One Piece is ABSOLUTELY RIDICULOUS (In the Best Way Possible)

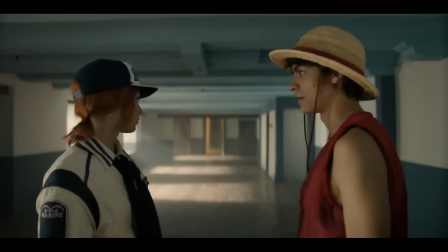We also get to see that Nami has sticky fingers, having stolen Morgan's keys without him realizing.
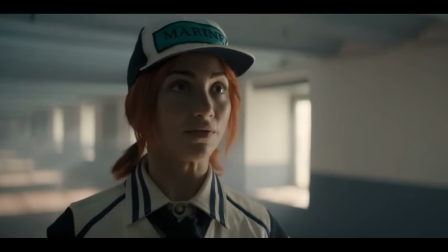I feel like this scene gives us some good characterization for Nami, showing the role that she will have in the crew.
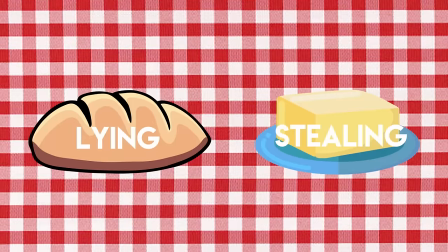Her bread and butter are lying and stealing, and she puts them to use whenever she can.
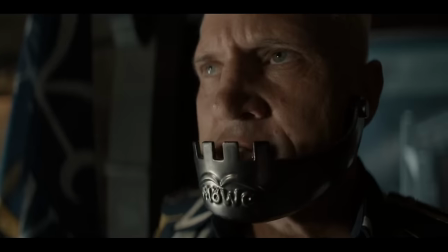They break into Morgan's office, and while Nami is trying to crack the safe, Morgan finds the short king and realizes his keys are missing, sounding the alarm.
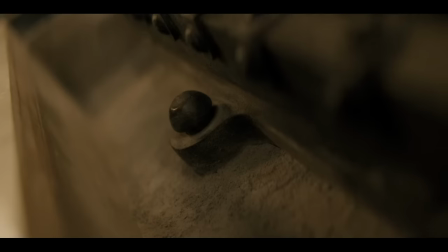Unable to crack the safe in time, the pair switch to Luffy's approach, which involves him ripping the safe out of the ground and flying out of the tower's window.
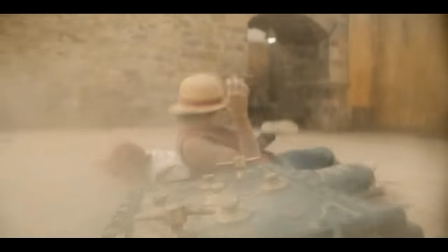I wasn't a huge fan of them walking away from such a massive fall unscathed. It made them feel fully invulnerable and lessened the stakes a bit.
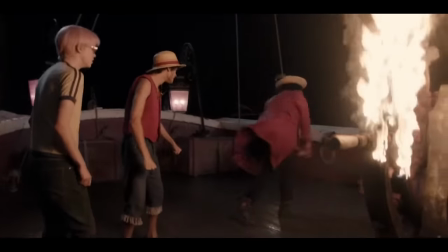I can understand how Luffy would be unscathed, as he is practically a demigod, but it seems a little less believable in the case of Nami.
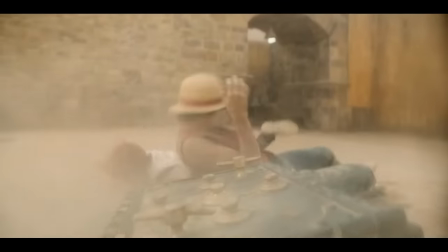Her being perfectly okay really felt like anime logic, and took me out of it a bit.
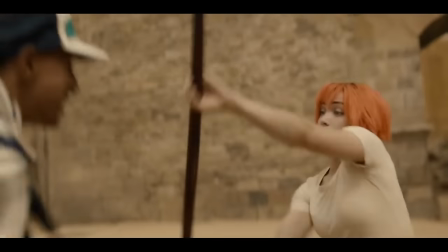The art is swarmed by marines, forcing Luffy and Nami to fight them off as best they can.
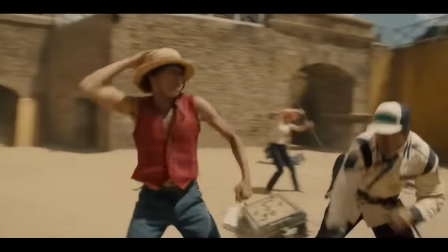It's fun seeing them in action, and the cast's dedication to their stunt work is on full display here.
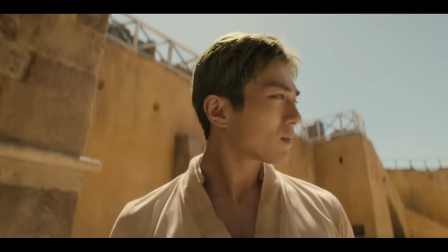Zoro is about to peace out, when he sees Luffy and Nami start to struggle against the marines.
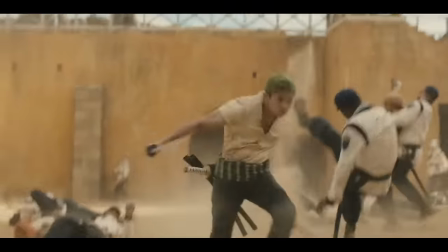He makes the decision to help them out, power sliding into the battle. His decision to stay and help, comes back to his conversation with Luffy.
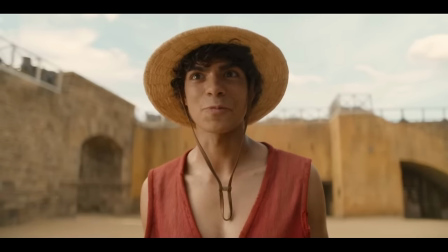He sees Luffy so doggedly striving for his dream, and can't help but admire it.
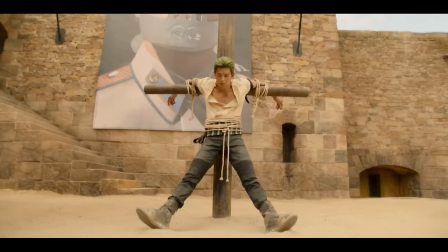Also, he never actually served his seven days in the yard, so his time as a bounty hunter is already at an end.
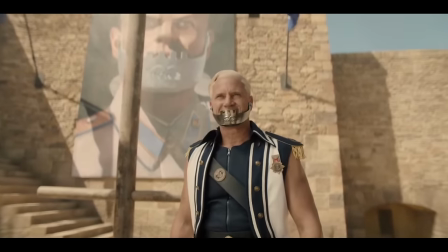As Captain Morgan himself enters the fray, Zoro knows he needs to go into tryhard mode.
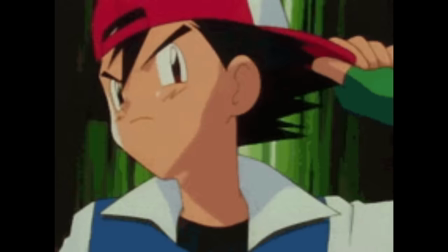He's kinda like Ash from Pokemon. Whenever Ash would turn his hat backwards, you knew that he meant business.
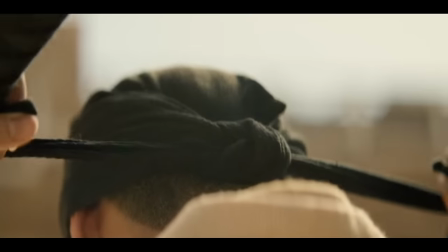Similarly, whenever Zoro puts on his bandana, you know things just got serious. We finally get to learn what the third sword is for, and turns out he holds it in his mouth.
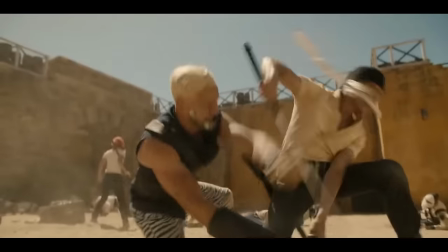This looks equally cool as it does silly, and even though the mouth sword has no real practicality to it, I mean seriously, you can't cut shit like that.
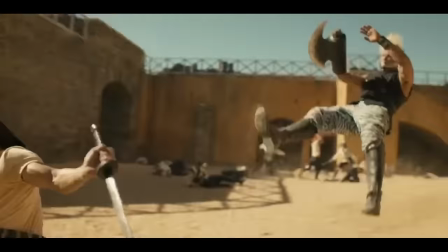I understand that it is no doubt iconic to Zoro's fighting style.
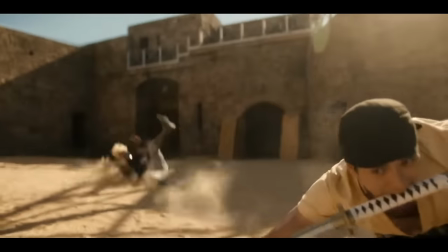With Luffy and Zoro combining forces, they're ultimately able to defeat Captain Morgan and leave with the safe.
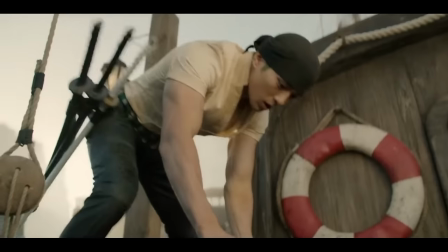Also, Bendy Sword. They flee to Nami's boat where we continue to get some fun character moments.
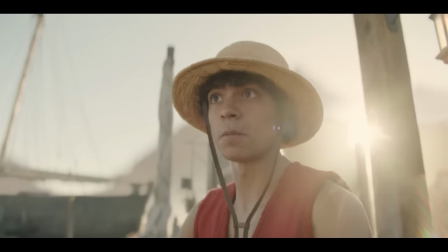I'm sensing a little bit of tension amongst the crew. Not a crew.
In a lot of ways, Luffy feels like a kid who is doing a pirate roleplay and is trying to get others to play with him.
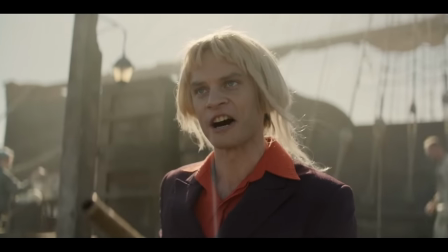They are nearly stopped by Helmepo, who is sporting a new haircut after an encounter with Zoro, until Kobe comes from behind and knocks him out.
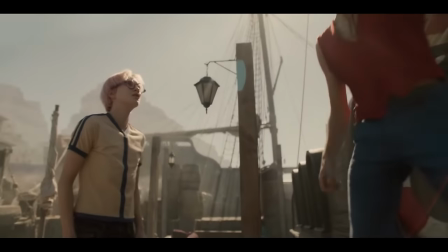Kobe decides to stay behind and join the marines as Luffy and crew sail away.
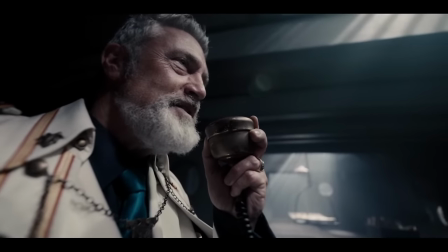Perhaps the biggest revelation of the entire episode comes near the end though, as we are reintroduced to Garp, who is talking on a snail phone.
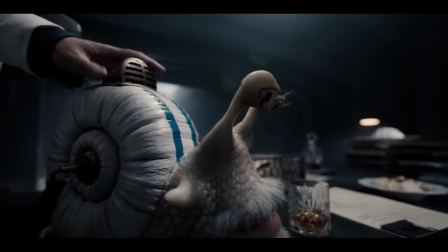What is up with these snail phones? They seem so strange to me. How do they work as telephones and why do they have such luscious lips?
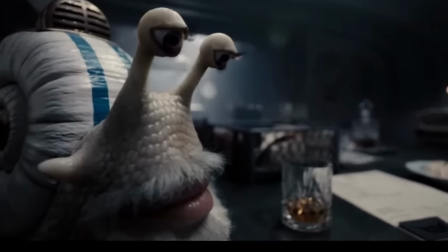Are these living creatures that have been subjected to a life of servitude? Or did the person who invented telephones have a thing for snails?
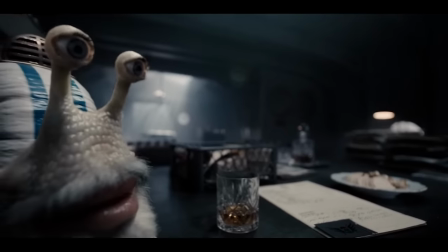Garp's snail has a mustache. Does it need to shave? Honestly, these snail phones beg so many questions and I am going to keep my eye out for the rest of the show.
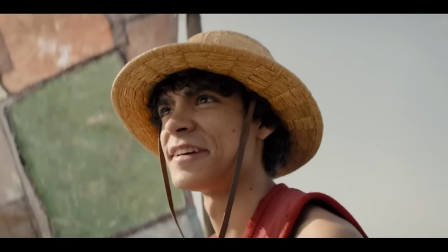There are flashbacks integrated alongside the present day storyline of the show, highlighting a certain character's backstory during a given episode.
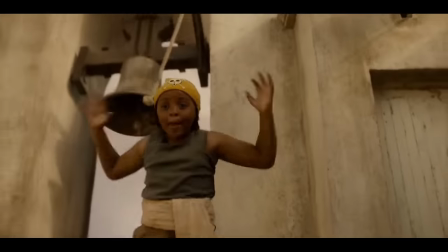The intention of them is to give further depth to the characters and to help the audience understand their decisions and actions in the main storyline.
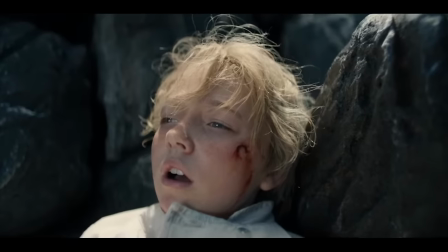I think when the flashbacks are at their best, they further inform and develop the character as well as their relationships.
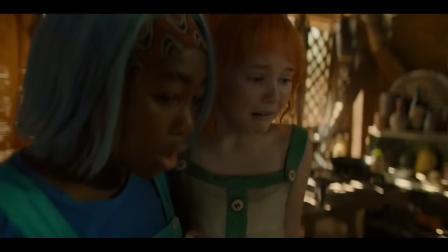It also serves to emphasize and add impact to the main narrative.
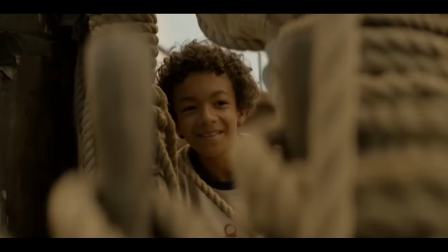The first flashback we get to experience is with Luffy, which helps to inform us where he gets his love of pirates from.
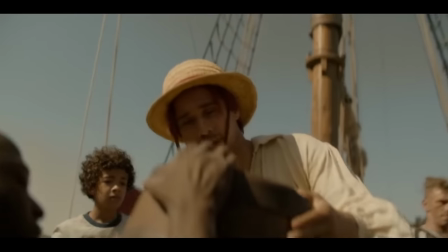Young Luffy spends a lot of his time around a pirate named Shanks, who he grows to idolize.
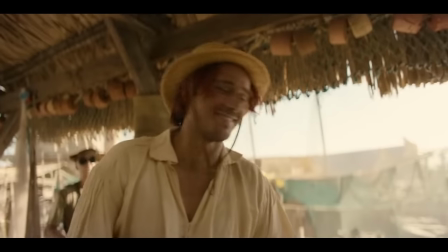He looks to Shanks and his crew, and sees not only the freedom that they get to experience, but the bond that they have built amongst themselves.
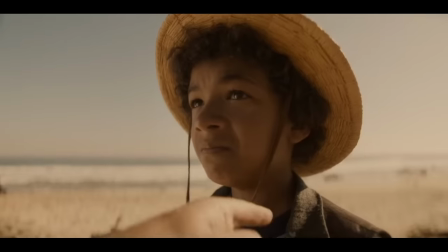This is appealing to Luffy, as he has his grandpa trying to force him down the path of the marines, taking away Luffy's ability to choose his own dreams.
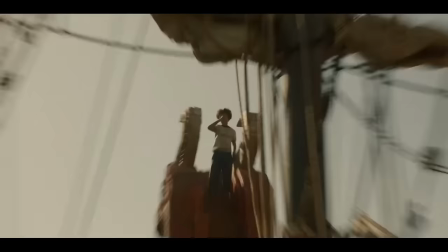We learn pretty quick that Luffy is a little bit nuts, stabbing himself in the face so that Shanks will bring him aboard when they next set sail.
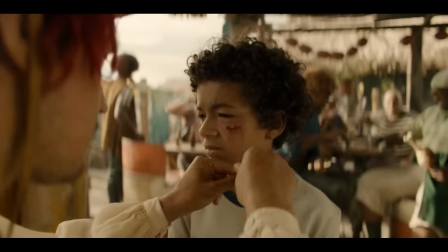Not only does Luffy have terrible aim, At least you didn't get your eye. I was aiming for it, but I missed. but he wants the mark to scar so that he looks more like a pirate.